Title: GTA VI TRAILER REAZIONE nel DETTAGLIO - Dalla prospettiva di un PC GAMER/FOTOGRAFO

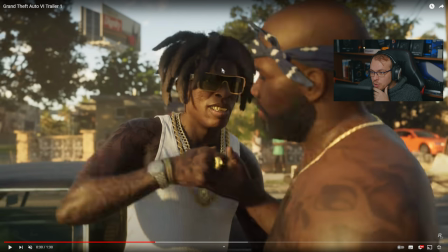[16:07]
L'ombra che poi viene castata sulla fronte di questo personaggio perché ha i capelli che non permettono alla luce del sole di passare, è molto realistica, la profondità di campo è ottima e porca miseria, questo è praticamente, non dico che sia cinema, ma ci avviciniamo davvero tanto.
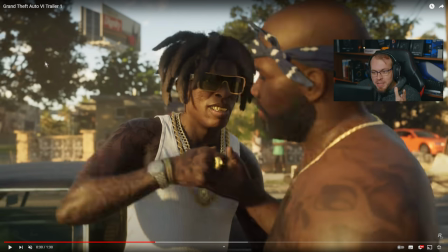[16:25]
Questo effetto qui potrebbe sembrare un difetto grafico, ma non lo è. Se voi faceste una foto in questo momento con una buona lente e che vi permette un'ottima, una piccolissima, scusatemi, profondità di campo, l'effetto sarebbe il medesimo, davvero tanta tanta roba.
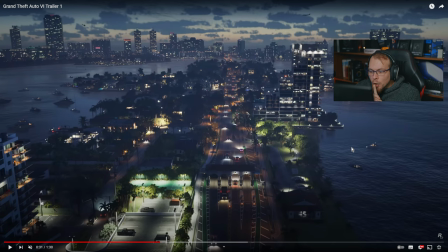[16:44]
Bello, questo è bello. Notte, non c'è nebbia. Qui vediamo bene lo skyline di Vice City. C'è un tripudio di luci, ma guardate le macchine poi, estremamente realistiche. Forse la luce va a disperdersi,
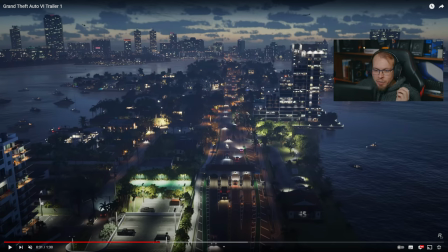[17:03]
non in maniera estremamente morbida, ma perché forse qui il ray tracing non è attivo, non vi saprei dire. È abbastanza realistico. Io ho preso d'occhio questa macchina, ma qui la luce dei fari è comunque molto molto più realistica.
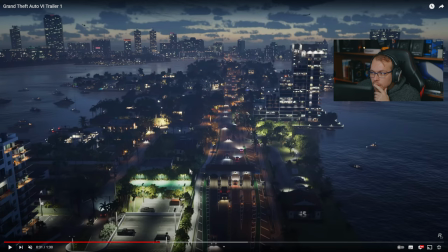[17:17]
Oltretutto guardate la luce dei vari balconi qui sui palazzi. Se questo è con il ray tracing attivo, c'è tanta tanta roba da vedere.
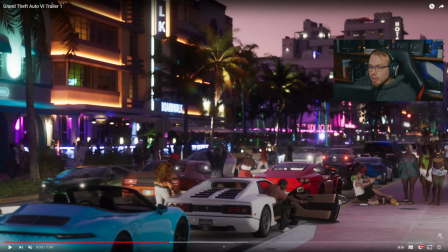[17:25]
Anche qui davvero, mamma mia, guardate gli effetti dei neon, delle varie luci colorate a livello della strada o comunque sui balconi. Estremamente realistico. Hotel Dixon. Il mendicante qui, che figata, è spettacolare.
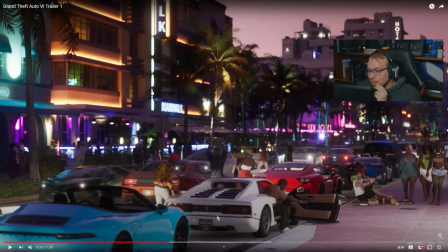[17:43]
Oltretutto c'è la Cheetah, questa è una delle macchine che tutti volevano in GTA, la Cheetah, che in questo caso mi sembra quasi una Ferrari, questo mi sembra quasi un cavallino rampante. Bello, voi immaginate camminare in macchina o a piedi per le strade di Vice City e vedere
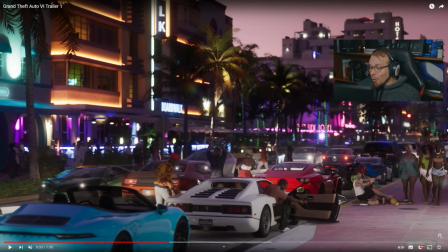[17:59]
tutti questi fari, tutti questi neon con rifrazione e riflessione dinamiche. Secondo me, Madonna, servirà una 6090 per farlo girare bene. Oddio, anche se dobbiamo un attimo ragionare su questa cosa.
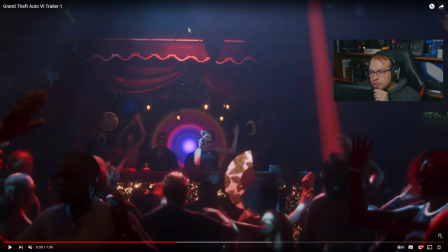[18:13]
Bello, bello, si fa molta molta pressione o comunque si porta lo spettatore a guardare molto queste luci dinamiche. Questo qui è un club, guardare come le luci appunto siano realistiche. Molto desaturato, devo essere sincero, mi sembra molto desaturato perché
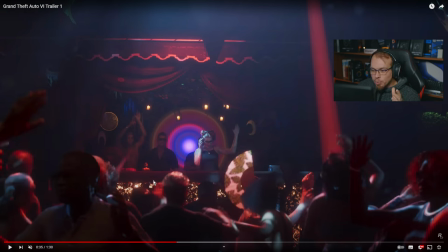[18:30]
normalmente il nostro occhio vedrebbe qui tutto nero e illuminato solamente dove la luce va a battere. Questo è uno standard cinematografico degli ultimi anni, cioè al posto di contrastare e saturare l'immagine, si abbassa il contrasto,
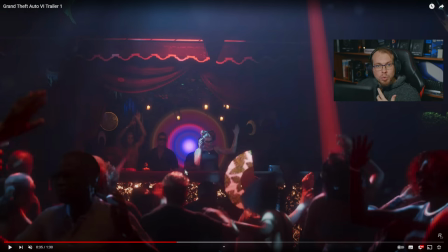[18:45]
si abbassa la saturazione, così che il tutto possa essere, diciamo, esposto non alla stessa maniera, ma che ci sia una buona omogeneità tra le luci, le alte luci, le ombre.
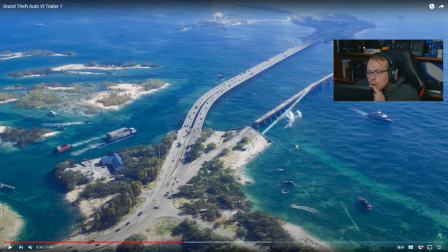[19:00]
A livello registico è girato davvero bene questo trailer. Qui vediamo ancora come la profondità di campo dia realismo a tutta l'immagine. Vedete questa zona che è tutta quanta non a fuoco, mentre il fuoco più o meno è in questa zona. Bello, bello, bello. Qui vediamo dei traghetti cargo, motoscafi, yacht.
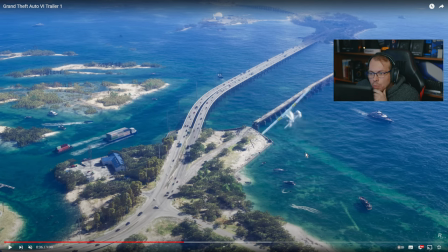[19:20]
L'acqua mi sembra estremamente realistica, vi ripeto, ho solo un po' di paura per quanto riguarda la dinamica, quindi la fisica dell'acqua, ma da quello visto fino ad ora è solo quando un'imbarcazione c'è all'interno e uno presta attenzione agli schizzi d'acqua che potrebbe far storcere il naso fino ad ora.
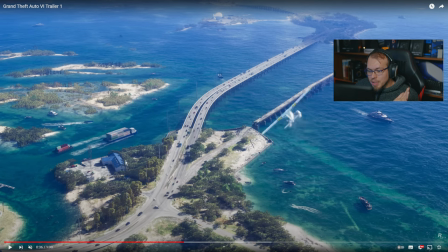[19:40]
Però anche da qui non dico che si distinguano individualmente ogni albero, ogni pianta presente a terra, però porca miseria, il colpo d'occhio è spettacolare. Oltretutto anche qui la palette cromatica davvero magistrale.
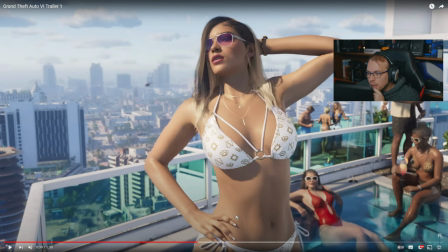[19:55]
Ok, qui possiamo vedere una modella che non è perfetta, nel senso non ha la classica pelle liscia tutta uniforme. Qui ci sono vari nei, non so se questo qui è un neo o comunque, non lo so, un'imperfezione della pelle.
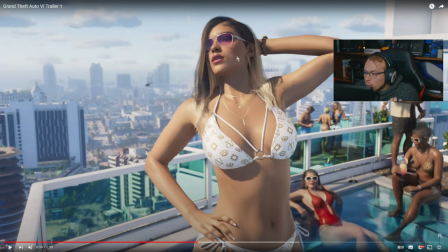[20:14]
Qui abbiamo un altro neo.